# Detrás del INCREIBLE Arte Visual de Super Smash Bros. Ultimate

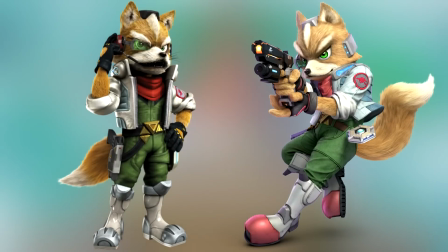(4:05)
Con Fox se continuó con el ajuste de claros y oscuros de sus sombras,
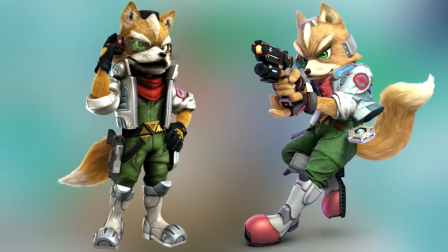(4:08)
se mitigó la cantidad de información en su pelaje para dar un diseño con más peso en su silueta que en sus detalles,
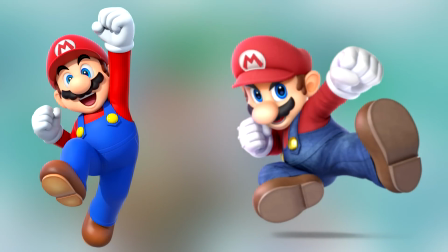(4:14)
y con Mario se aumentó el retrabajo, ajustándolo para que diera un aire de tonos más relajados.
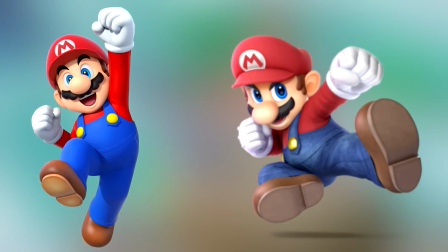(4:20)
Resumido, se estableció un promedio de qué tantos detalles debe de tener un personaje. Si el personaje es muy simple, agrégale más detalles, pero tampoco exageres.
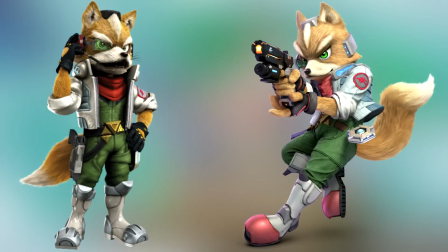(4:28)
Si el personaje tiene muchos detalles y tiene una tendencia muy realista, quítale detalles y simplifícalo para que esté al nivel.
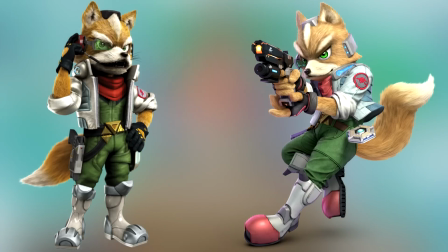(4:34)
Aún con eso, si se le diera el mismo estilo a todos los personajes, se perderían sus características individuales.
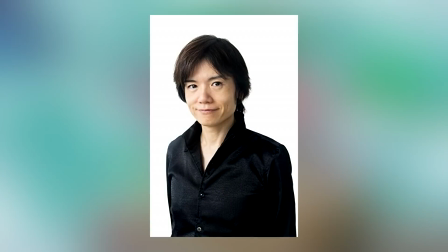(4:40)
Para Ultimate, comentan que el señor Sakurai dirige para que con los personajes, viéndolos uno a uno,
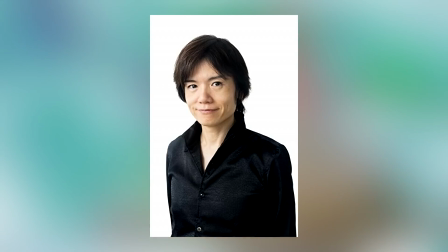(4:45)
se pueda saber hasta qué grado pueden sacrificar dichas características y hasta qué grado podrían conservarlas.
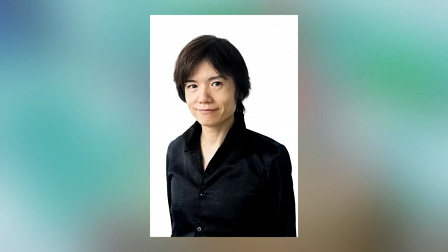(4:51)
Además, en la etapa temprana de desarrollo de Ultimate, el señor Sakurai dio algunos tópicos que servirían de apoyo en la construcción de diseños.
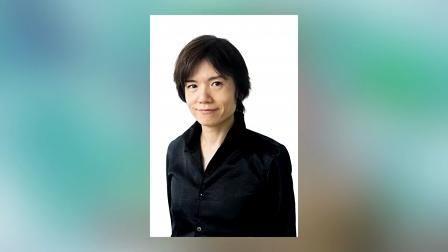(4:58)
Se trataba de realizar imágenes 2D de escenarios de combate donde peleas entre Link y Mario tuvieran lugar.
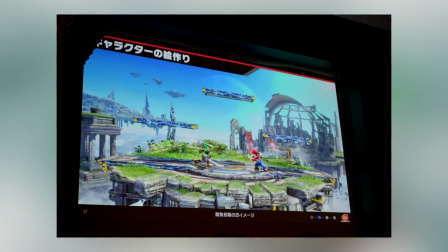(5:05)
Además de tener complexiones o distorsiones diferentes, serviría para revisar la compatibilidad entre texturas de la piel, tela, cuero metal, etc.
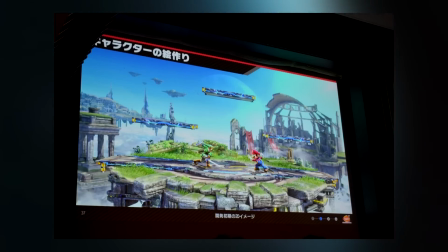(5:14)
Con los escenarios neutrales de Smash original, era necesario establecer una estructura simple en los diseños,
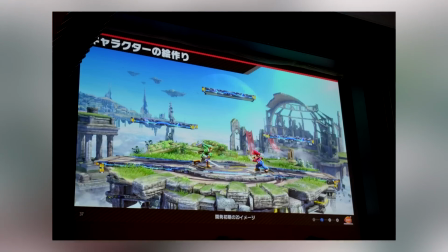(5:19)
por lo que dichos tópicos le venían perfecto, comentó el señor Ikesawa. En base a ellas fue que se realizó la siguiente imagen 2D.
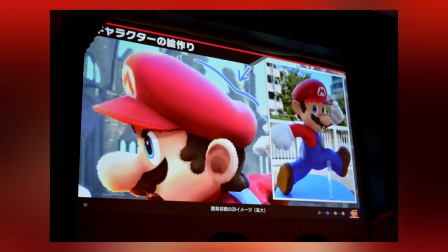(5:26)
Algo en lo que se pusieron esfuerzos para esta obra fue en la iluminación natural.
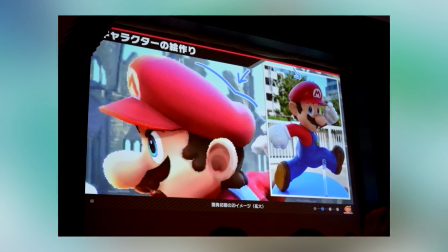(5:30)
Se tomaron fotografías de algunas figuras en exteriores como referencia, pero lo que se revisó con esto fue el efecto de la luz azul en los sombreados de estas figuras.
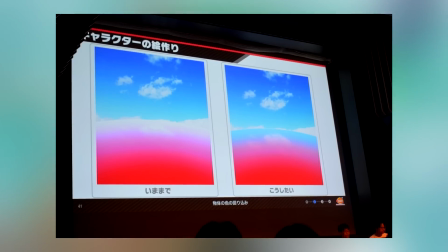(5:39)
Esta luz no era del cielo, sino que era el resultado de la luz reflejada por sus alrededores que se ve azul.
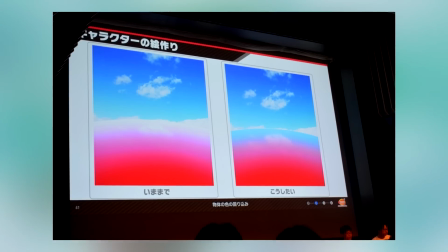(5:45)
Sin embargo, aunque existía la forma de simplemente renderizar la iluminación azul, era relativamente difícil representarlo como el color que entra de los alrededores.
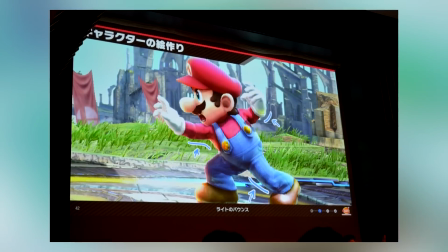(5:54)
Adicional, el reforzamiento de la luz indirecta. Esto no se refiere a representar dónde los personajes están parados,
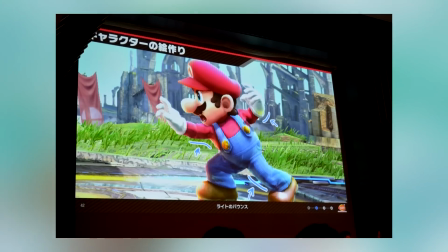(6:00)
sino que hacerlo útil para el tema de varios personajes que pueden existir al mismo tiempo sin sentirse incómodos antes mencionado.
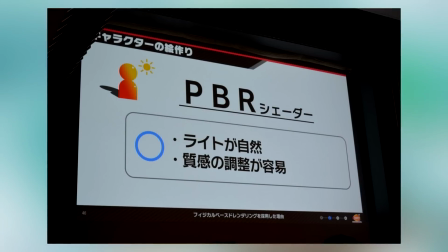(6:07)
Una vez definida la política, se implementa en 3D.
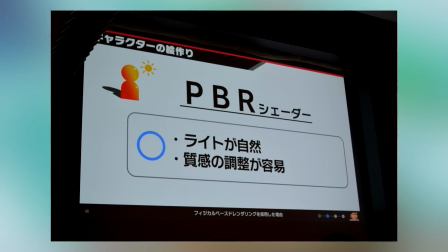(6:10)
Los personajes usan un tipo de shading PBR, Physical Based Rendering, ya que es posible ajustar la iluminación natural y las texturas.
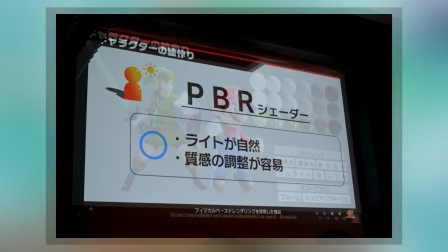(6:17)
Fue una buena respuesta de los artistas a las expectativas del señor Sakurai. PBR es una forma de texturizar y crear materiales muy estándar en la industria actualmente.
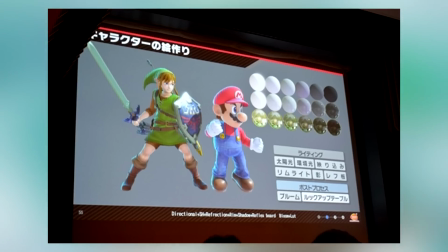(6:26)
Voy a tratar de explicarlo lo más comprensible posible. Todo lo que se crea en 3D para un videojuego va a llevar un material,
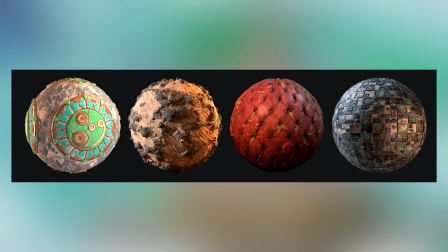(6:33)
que si es tela, que si es metal, que si es madera, independientemente del tipo de material que sea, tiene diferentes propiedades,
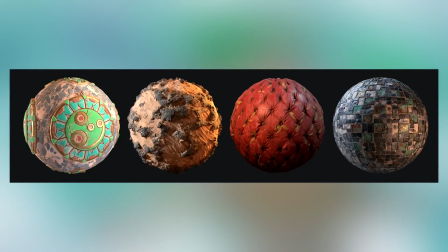(6:39)
que tanto refleja, que tan transparente es, etc.
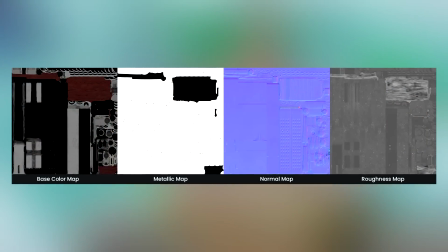(6:43)
Y para lograr estos resultados, un material se compone de diferentes imágenes 2D las cuales tienen su propia función.
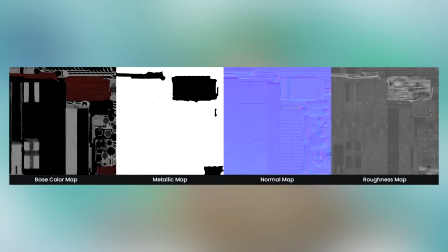(6:49)
Una contiene la información del color, otras de cuáles son las partes que van a reflejar y cuáles no y también qué tanto van a reflejar.
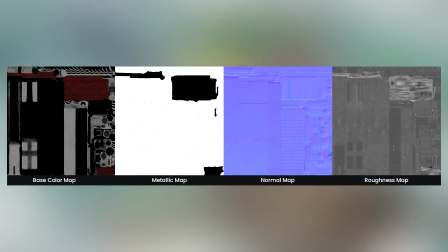(6:56)
Y ya todo esto en conjunto se lee dentro de los motores de videojuegos y se obtiene el resultado que se está buscando.
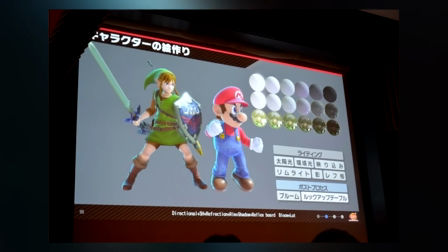(7:02)
Por lo que leí se nos da a entender que se utilizó este método para Smash, lo cual es algo lógico porque este proceso ya es algo muy estandarizado dentro de la industria,
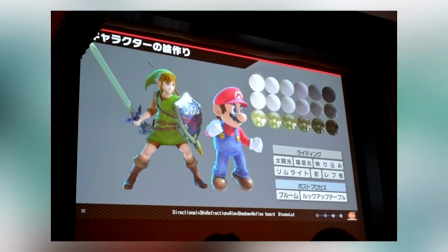(7:10)
pero lo importante también es saber cómo va a funcionar este método con su propio motor de iluminación,
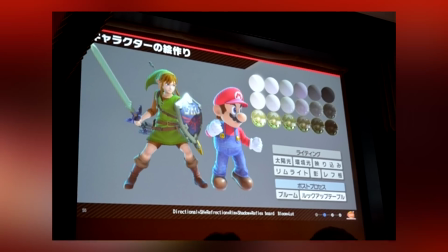(7:15)
ya que mucho de esto depende del motor o del engine del videojuego.
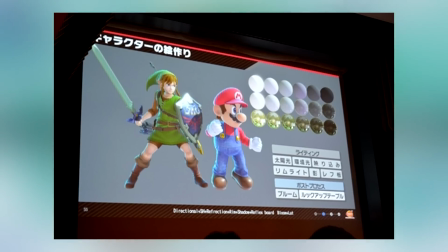(7:19)
Muchos desarrolladores basan el motor de su videojuego basado en algunos otros motores ya existentes como Unreal, Unity o incluso lo toman tal cual.
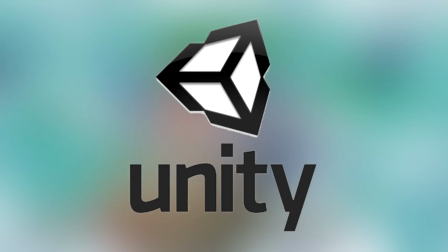(7:27)
Y luego hay otros estudios que crean su motor propio, como por ejemplo el RE Engine de Capcom.
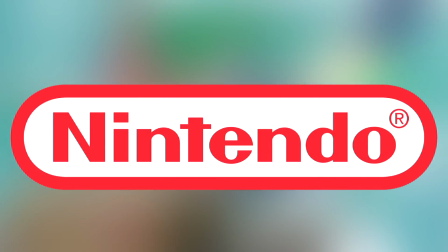(7:32)
Seguramente Smash y Nintendo tienen su propio motor o engine, entonces ya los desarrolladores se encargaron de que todo esto funcionara bien en conjunto.
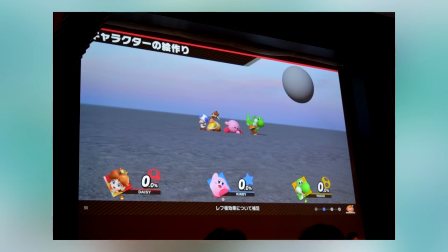(7:39)
Smash es un juego donde la cámara se mueve bruscamente. Cuando los personajes aparecen más pequeños, el contraste se vuelve más fuerte para mejorar su visibilidad.
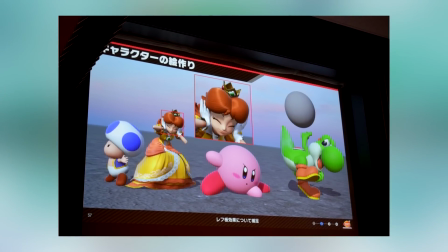(7:48)
Sin embargo, solo hacer esto puede empeorar la visualización de los tonos de piel, por lo que se añade un proceso que ajusta el efecto de acuerdo a su distancia con la cámara.
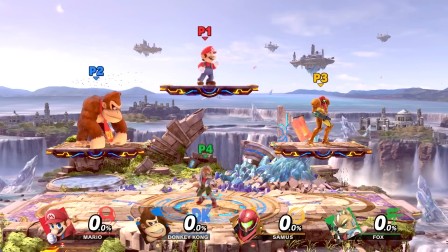(8:00)
El arte y el juego son ambas caras de la creación de escenarios. El siguiente punto sería que se puedan dibujar diferentes tipos de escenarios encantadores.